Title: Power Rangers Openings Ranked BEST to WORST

i hate how visually it's the most appealing it's the what it's really appealing visually i think interesting because it actually has like motion graphics that
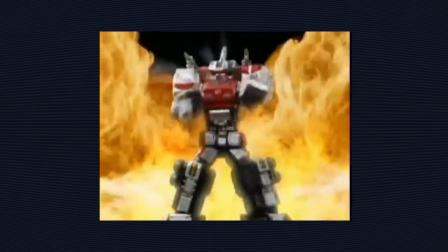(43:46)
like fit the theme and like yes like the map stuff looks really i think it looks really good yeah i think the compass thing is cool i think
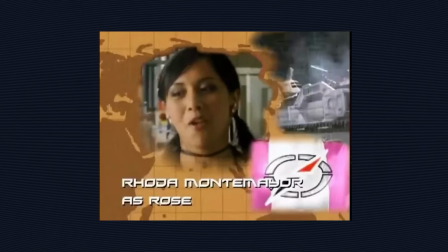(43:55)
the credits have a good oh oh i take it back with tizons compare everyone else's to tizons like the the borders and everything
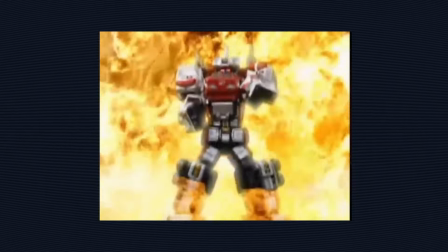(44:04)
tizons looks like more like blobs it looks like they copied and pasted the last one like they copied and pasted dax's onto a different country and it's like it's fine
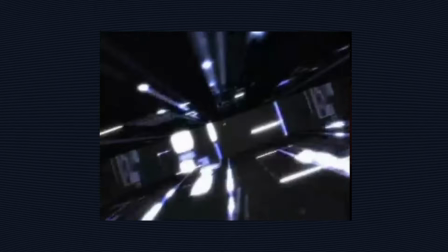(44:13)
because like dax was south america and then he's on like africa and it's like they look similar enough i don't like how the masking
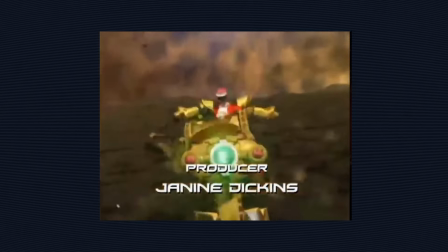(44:22)
is done but i like the idea of it i have a lot of thoughts on these credits
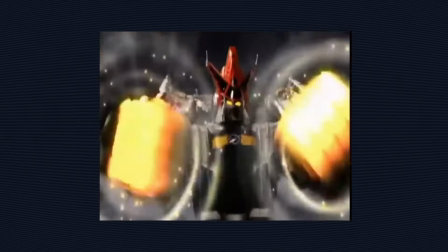(44:27)
i think they could be good i don't like how they use
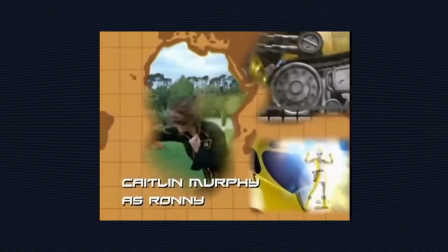(44:32)
up the head space for showing their individual powers yeah because
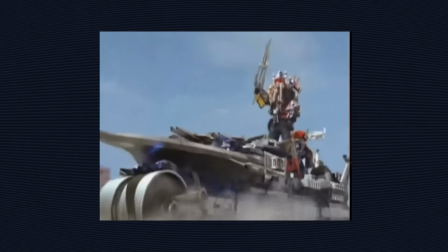(44:37)
dax's credit ends on a tiny version of dax in the air yeah
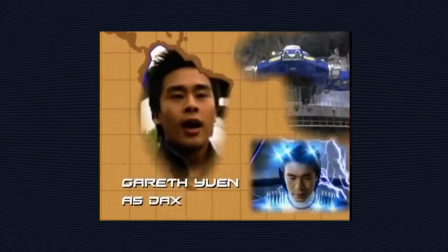(44:42)
and rose's credit ends on her invisible right right i
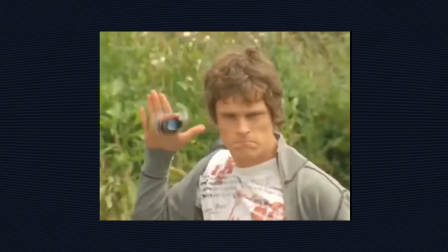(44:47)
feel like it should end on their face i don't know it feels weird you're right yeah power should have gone
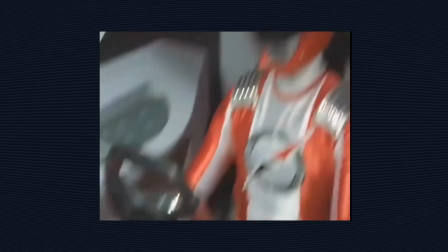(44:51)
first and then face or take out the zord put their power in there because the zord does works for some of them but doesn't for others
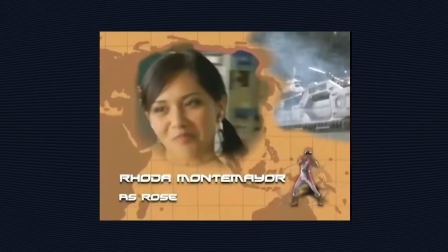(44:59)
like roses you can't see that for submarine yeah it's not it's not a series where the zord is so essential to their power
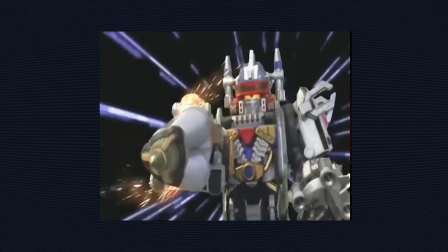(45:07)
not at all it's grown on me but not enough for me to think that it's great no not at all honestly this might be our first d tier i
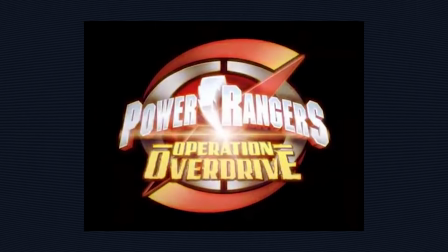(45:16)
remember when i was editing this for my opening my boyfriend was so mad at me because i would obviously listen to this song all
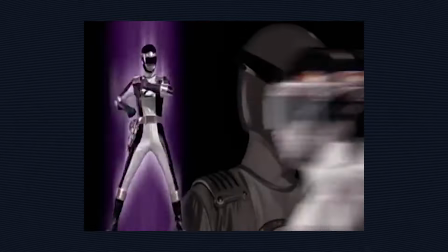(45:24)
day oh yeah and he was furious because it was when it was the first one i edited after he found out that i made openings
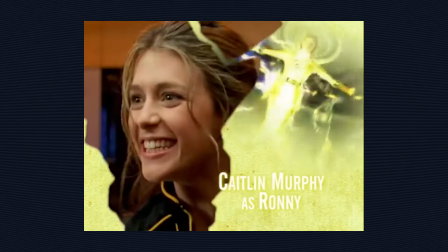(45:32)
right after i came out for opening making liking power
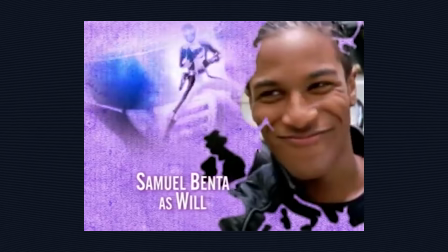(45:37)
rangers well he knew i liked power rangers before that okay he didn't he didn't know quite how much
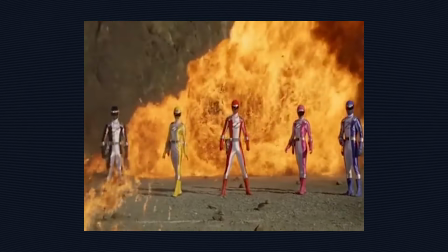(45:42)
okay he's like so what is this channel you've got here i'm like oh my god no you found it i was like oh i can just now edit
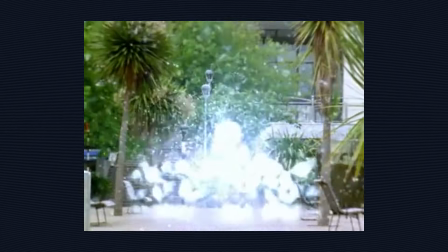(45:48)
freely around him and he was like i shouldn't have found out i should have made you keep this a secret this is ruining my life
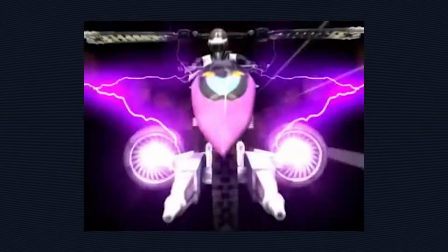(45:55)
yeah like man that's so relatable just to me and like me alone flurius's credit every time i cannot
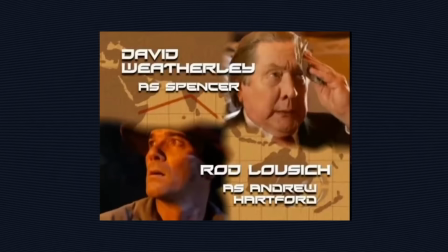(46:04)
unnotice the fact that the clip comes away from the edge of the screen does it oh wait no it doesn't on that one on this one wait try it look at yeah we'll look at the hertford's so in the original version it comes away if that's it like it deserves where it is it deserves where it is no
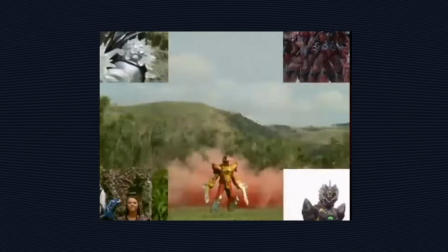(46:19)
matter what honestly it deserves where it is no matter what i was honestly almost get going to give it a seat here all right here we go i think
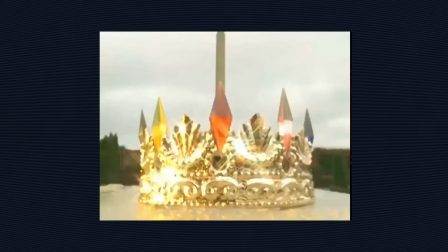(46:26)
this is the original one oh this is much worse yeah no it does it
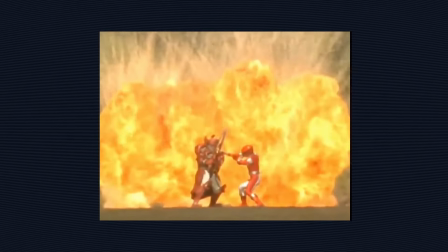(46:31)
gets better i think the visuals oh i don't like that i
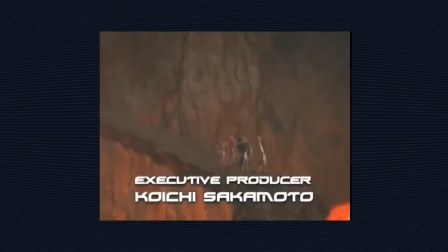(46:35)
don't like how no what wait how does it look that key
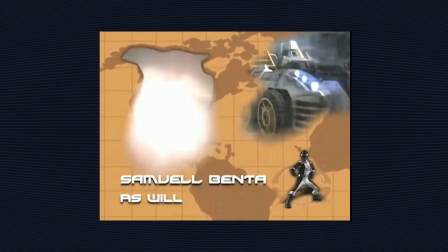(46:40)
is so bad hang on how does it look here they put the oh my god
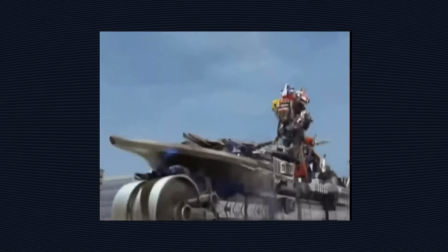(46:45)
what so newer version morphing sequence in the corner the
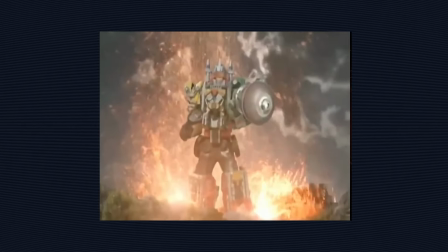(46:52)
original version just has the green screened suit actor why are they so small
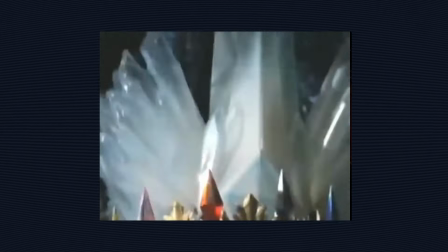(46:59)
i'd hate it i hate that they're so small make them bigger and it's better i know